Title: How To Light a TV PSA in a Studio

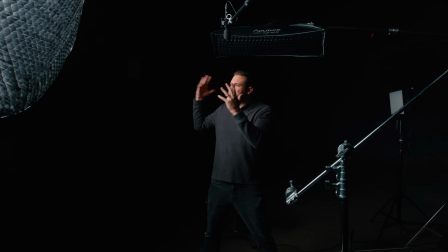The only light that's on in this space is this big key light, and you can see exactly what it's doing.
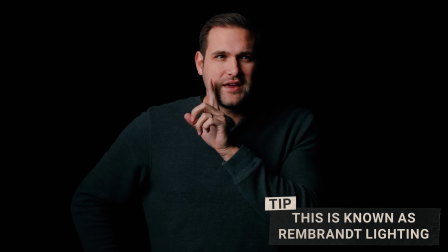We positioned this light to be able to hit this side of the face and then spill over a little bit and hit this side of the face as well.
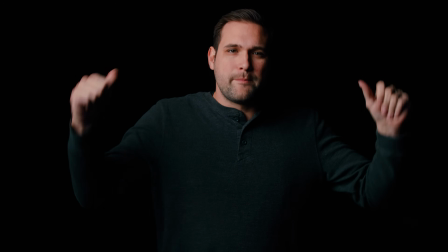You may notice now that the background is completely black.
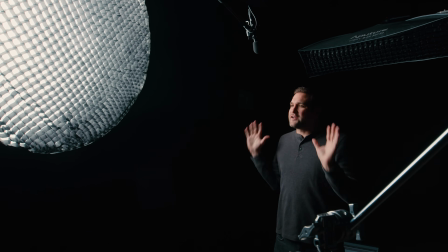This light is not affecting that background at all.
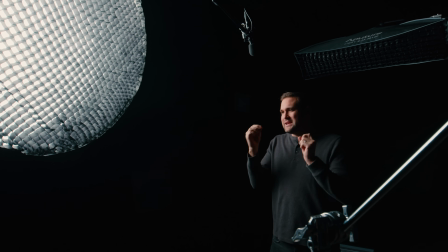After the key light is in position like this, my next priority is placing the backlight.
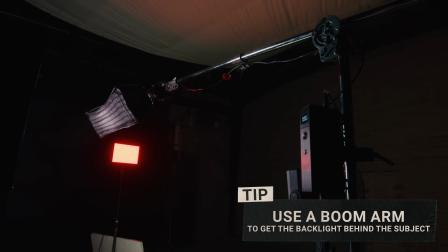The backlight has been mounted on a big stand behind the subject, arcing over.
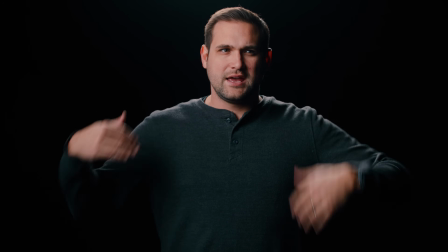It's hitting my shoulders, it's hitting the back of my head, it's separating me from that background. It's adding shape to the image, and this is just classic lighting.
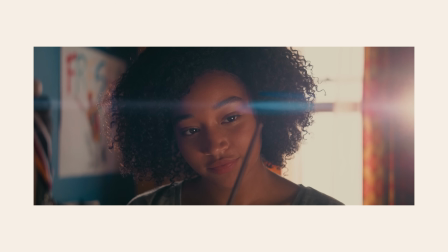When using a backlight, it's important to use it in a natural way. For example,
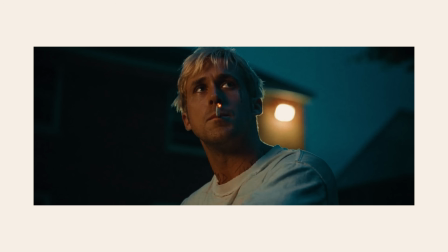place the subject in front of a window or a natural light source so the audience believes that the backlight is real.
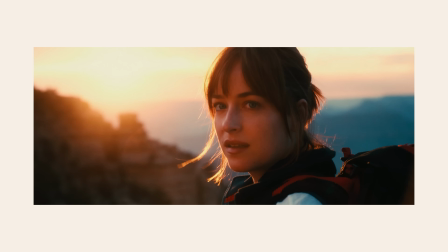A backlight does add a lot of shape to an image, but many times you don't have to use a backlight at all.
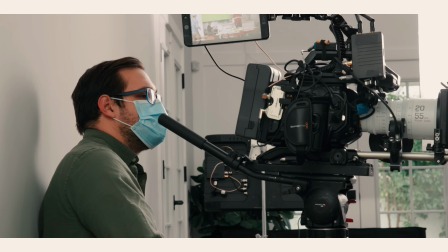I'm going to admit to you right now that I use a backlight way too often. It's an overused tool for me, and I'm trying to improve.
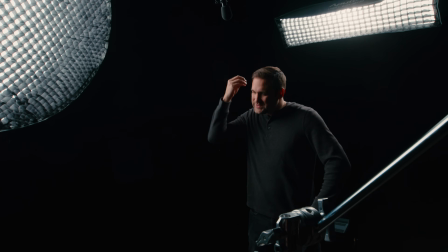I really am. Now, this lighting was specifically placed for a woman with blonde hair.
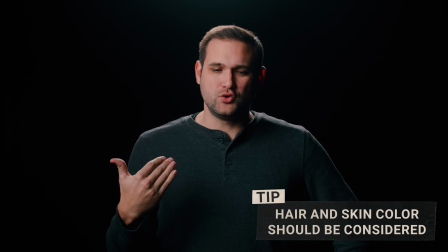Right now, this isn't exactly what I would do, but it's the same settings that we had earlier.
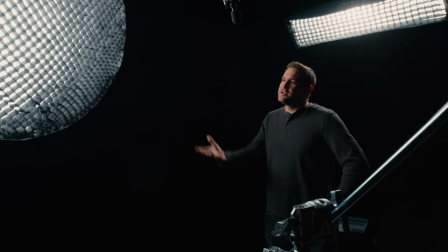And here's what we were filming.
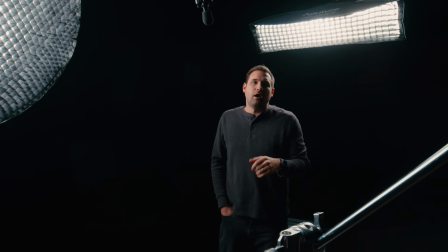Now, the backlight is the Aputure 300D Mark II on a combo boom pole from Impact.
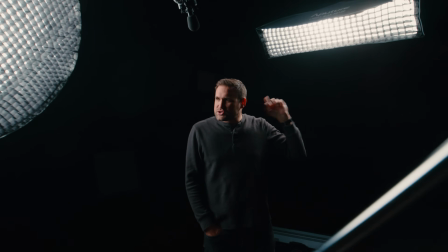But what I really like about this setup is this new softbox from Aputure, the C120.
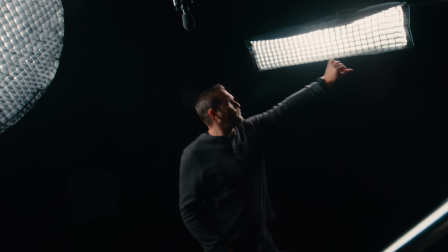And it has a grid on it, and we get this soft, long source.
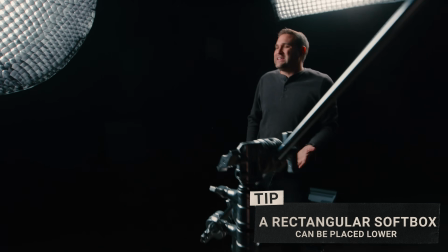Traditionally, we would have to raise the backlight up even higher if we were using a big, large softbox.
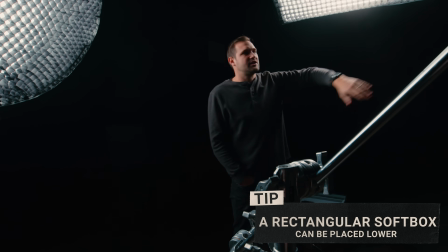And we're able to get it closer to the subject with this flat edge right out of frame. And it is spilling into camera a little bit, but I kind of like that effect. I don't like to control my lights too much.
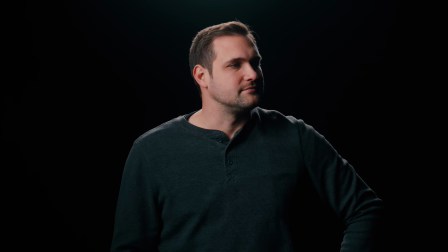I like to just let things happen. I'm weird like that.
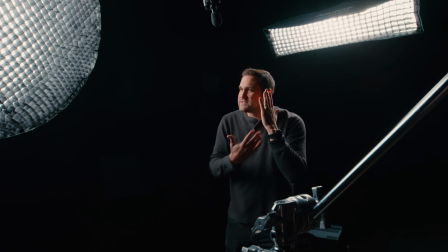After the backlight, we placed a bounce on this side of the face so we could control this shadow side of my face.
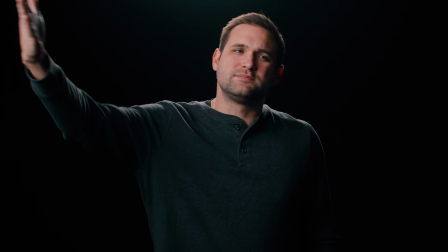So what's happening here is the key light is bouncing off of this bounce.
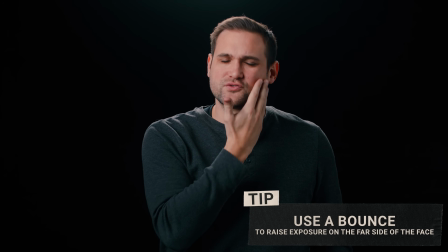See that exposure on my side of the face? It just raised up, and it's all because of this.
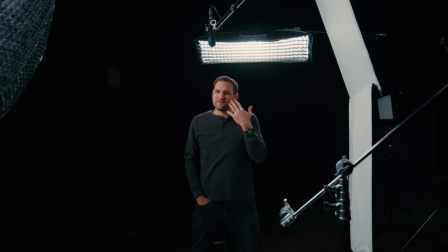What we're doing is controlling the light on the far side of my face here. Sometimes people use an additional light to do that.
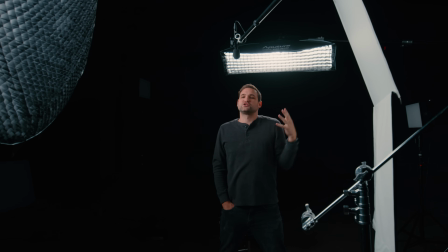I like to use a bounce because it's a big natural source, and it just means less equipment and less time.
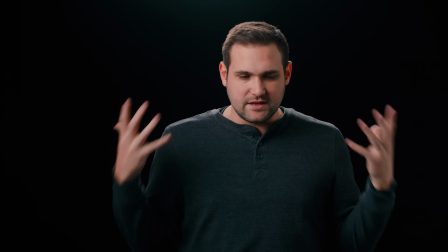The last ingredient for my lighting in this area is this, what I call a chin card.
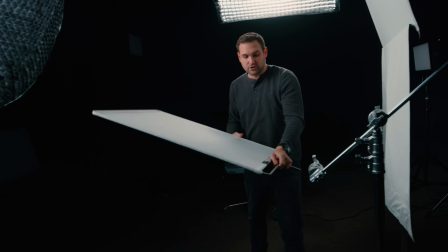This is used in photography quite often, and this controls the exposure on the underside of my face and my chin.
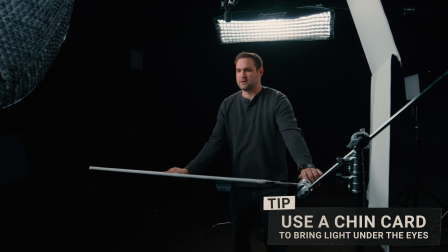I have deep set eyes, so something like this can really help me. It brings life into the bottom part here. Also in this studio, the floor is dark,
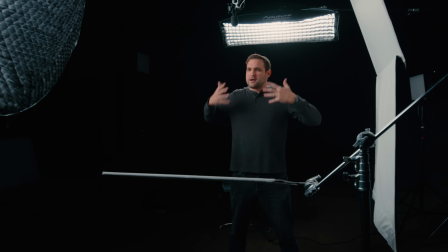and this just adds an additional ambiance coming from underneath me that you would expect in a natural space.
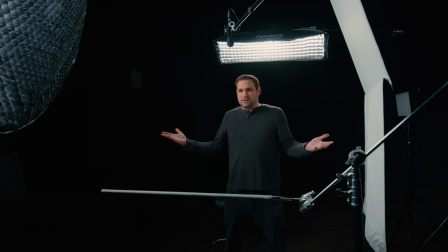So that's the lighting on me, but there's actually a lot more going on here.
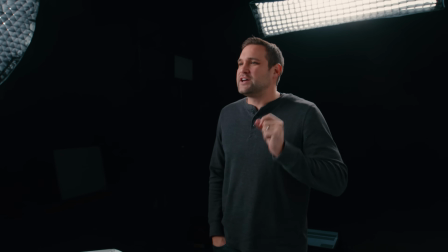Behind me, to illuminate the background with the Aputure P600C, I'm gonna turn it on now so you can see what it does. So now we're just getting a hint of that brick wall, which is what we wanted.
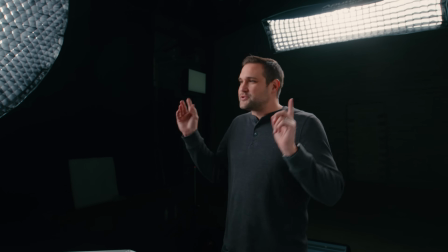We wanted a very dark look. Next, we used our Aputure Novas on the side to have a police presence.
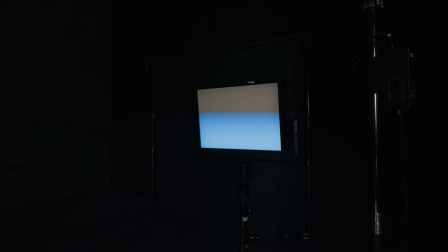So now as I speak, there's a little bit of an effect. The effect is very mild. We could have gone much more heavy-handed with this, but we wanted the client and everyone involved to be happy.
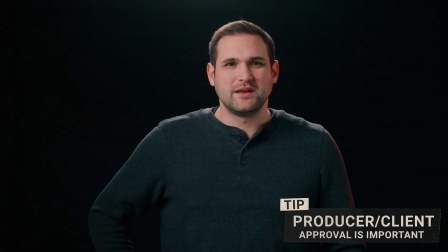Sometimes when you have effects like this, you really have to dial them in so everyone's on the same page and no one thinks it's overdone.
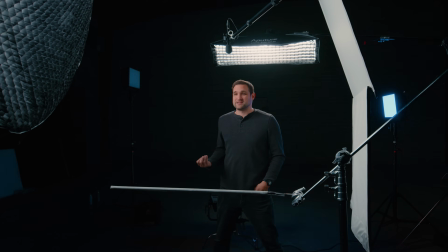Just for reference, these Novas are at like 5% brightness. These lights are so powerful, you don't really have to do much in a space like this.